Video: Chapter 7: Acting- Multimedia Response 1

Formal analysis of film is most easily identified in its breakdown of elements like narrative,
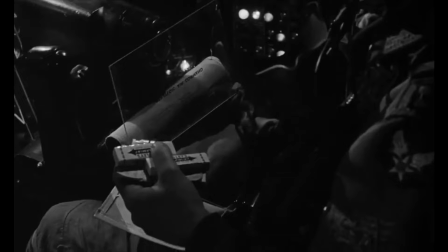8s
cinematography, sound, editing, and mise-en-scène. However, one thing that often doesn't receive formal analysis is acting.
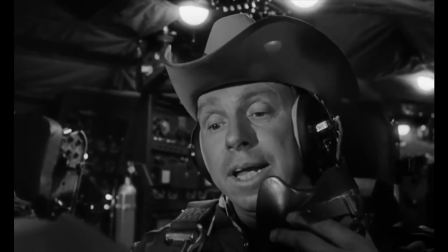17s
This is because while there are many techniques and conventions that lay the groundwork for discussion in other elements of movies, there are a vast array of ways to act.
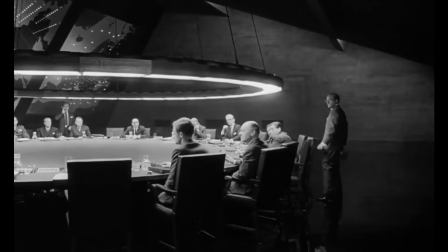25s
There are many different methods and techniques any actor or actress uses while portraying a character in a narrative work.
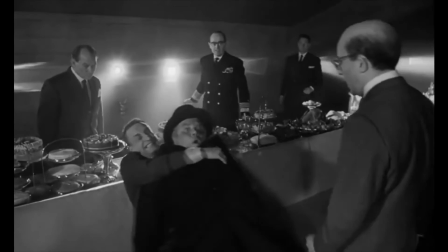31s
It's no wonder that for this very reason, acting is one of the most prominent things that an audience gleans from a movie.
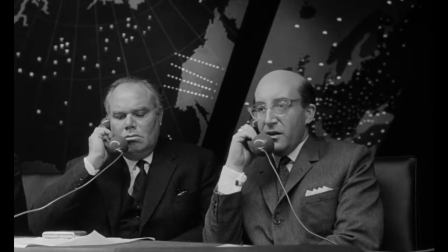38s
We recognize the people portraying these characters both inside of the narrative and as contributors to a bigger cultural zeitgeist. So, how can we even begin to dissect such a complex part of the filmmaking process?
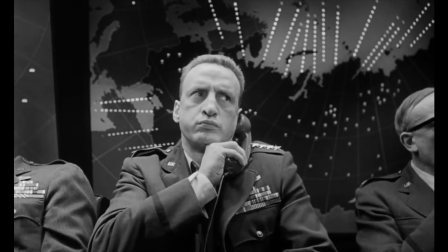51s
Let's look at some of the basic ways that actors' roles and reputations coalesce in two of Stanley Kubrick's films,
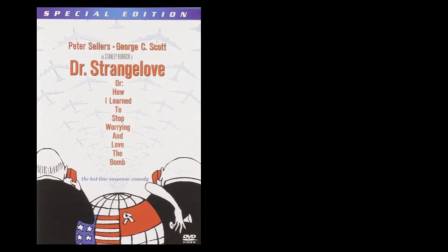57s
the black comedy Dr. Strangelove and the iconic horror movie The Shining.
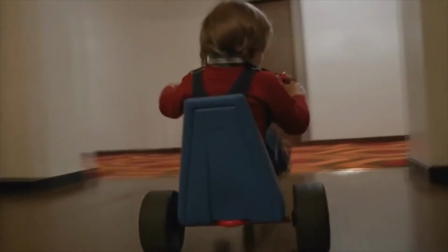66s
In the 6th edition of Looking at Movies, authors Richard Barsom and Dave Monahan identify actors by 4 key types.
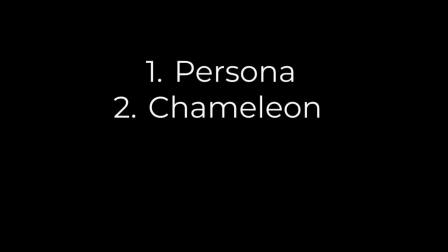73s
Persona actors, who take their personality from role to role. Chameleon actors, who blend into and differentiate themselves in every role. Against type actors, who are there to play against our expectations of their persona.
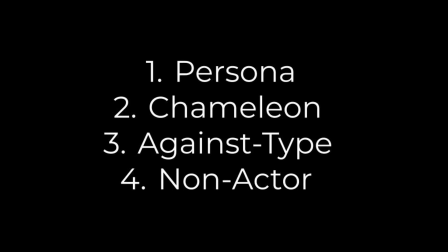88s
And non-actors, who are often cast to bring realism to their character's part.
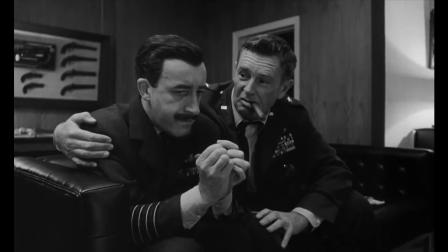93s
All these types of actors can find great success in the film industry when utilized correctly. More importantly, however, all these types of actors can be utilized in different ways to help accomplish the narrative goal of any given movie.
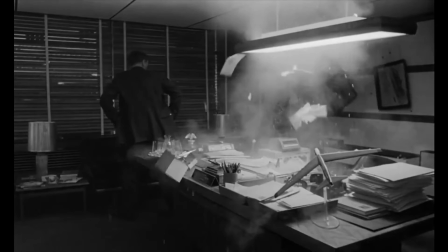108s
First, let's take a look at Kubrick's 1964 film Dr. Strangelove. In this film, there is one easily identifiable actor in each of the 4 types we just discussed.
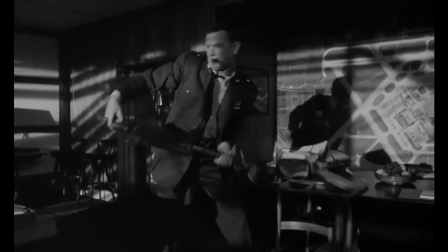118s
The persona actor is very obvious from the moment he appears on screen.
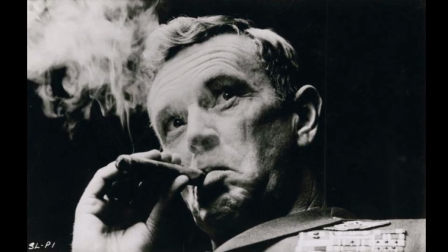123s
It's actor Sterling Hayden in his role as General Jack D. Ripper.
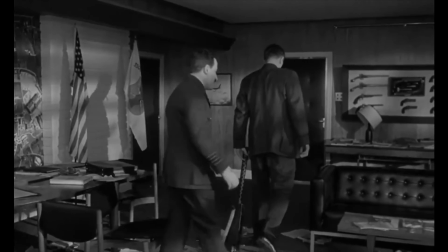127s
This casting is easily supported with his previous work in noir and dramas and his history of service as a U.S.
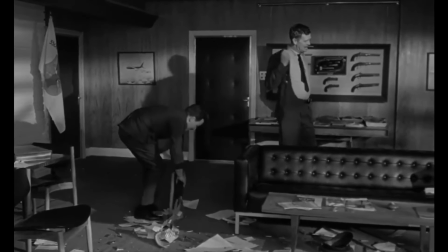134s
Marine.
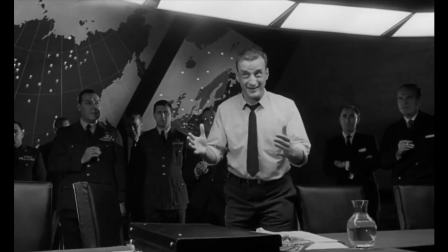135s
In direct contrast, George C. Scott's portrayal and how he plays General Buck Turgidson is a strange juxtaposition for what the audience would expect.
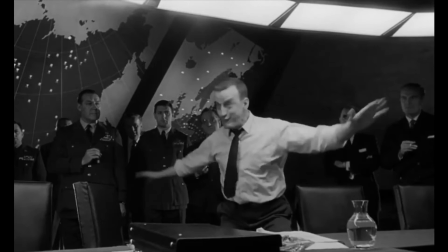143s
George C. Scott was known for his serious work at the time, so much so that he was initially uncomfortable with his over-the-top comedic performance as Buck.
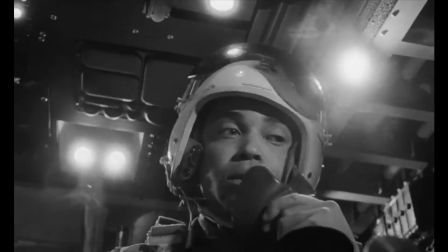152s
The non-actor in this lineup is Slim Pickens, who plays the role of Major King Kong.
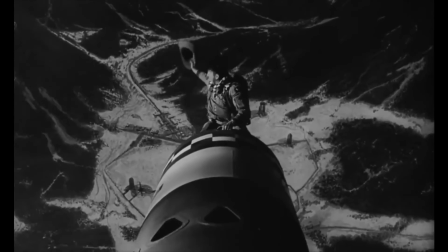157s
Slim Pickens was a rodeo cowboy before breaking into film, and he almost always played cowboys,
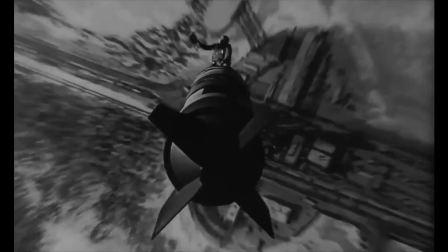163s
so he was able to carry that authenticity into his roles. That leaves one man left as the chameleon actor, Peter Sellers.
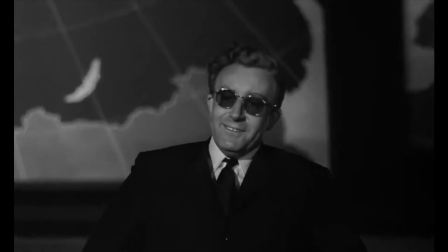172s
This makes perfect sense, as Sellers really plays into each of his roles in Dr. Strangelove.
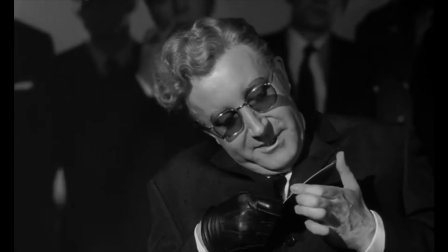178s
Sellers is such a chameleon, in fact, that he plays 3 very distinct roles in the film to great effect.
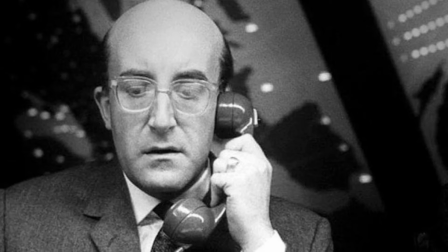183s
Group Captain Lionel Mandrake, President Merkin Muffley, and the titular Dr. Strangelove himself.
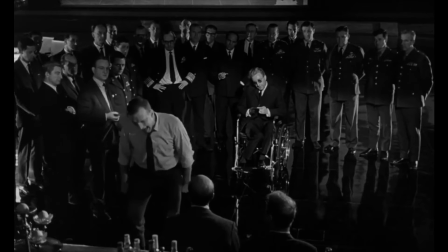190s
He came very close to playing Major King Kong as well. So, it's clear why the audience's perception of the actors can change the
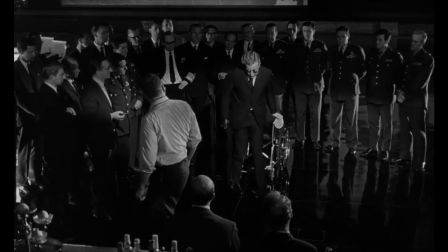198s
understanding or perspective of a film's characters even prior to watching the film's acting.
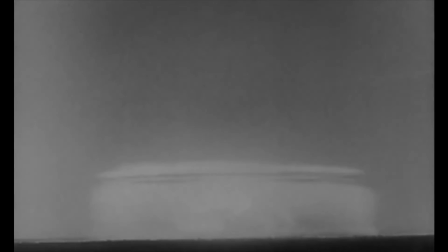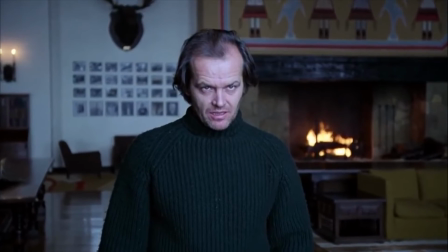211s
Of course, fantastic performance can do a lot to build an actor's persona as well.
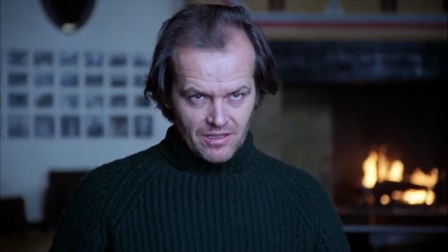215s
A great example of this is very apparent in Kubrick's 1980 film, The Shining.
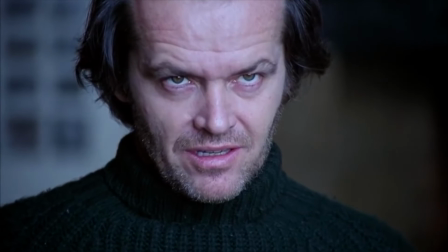221s
Based on the Stephen King novel, this movie is about a caretaker's descent into madness while watching the Overlook Hotel with his wife and kid.
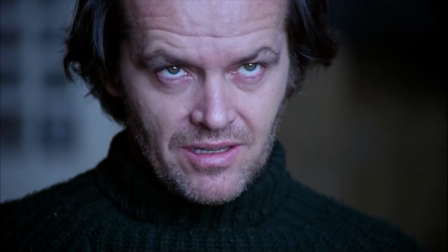228s
Actor Jack Nicholson was already well known for his performances of broken people, like McMurphy in One Flew Over the Cuckoo's Nest,
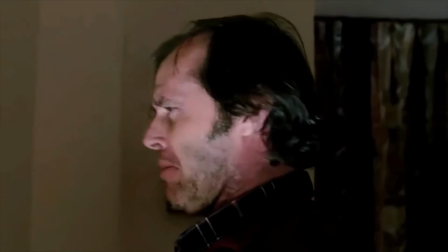235s
and as such he was the perfect persona actor to capture the insanity of Jack Torrance.
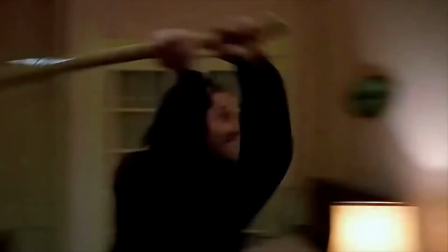240s
Even today, it's still known as one of Nicholson's most memorable roles.
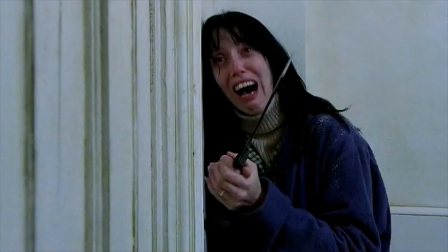245s
Similarly, Shelley Duvall had worked primarily with director Robert Altman by playing distinctive and eccentric characters.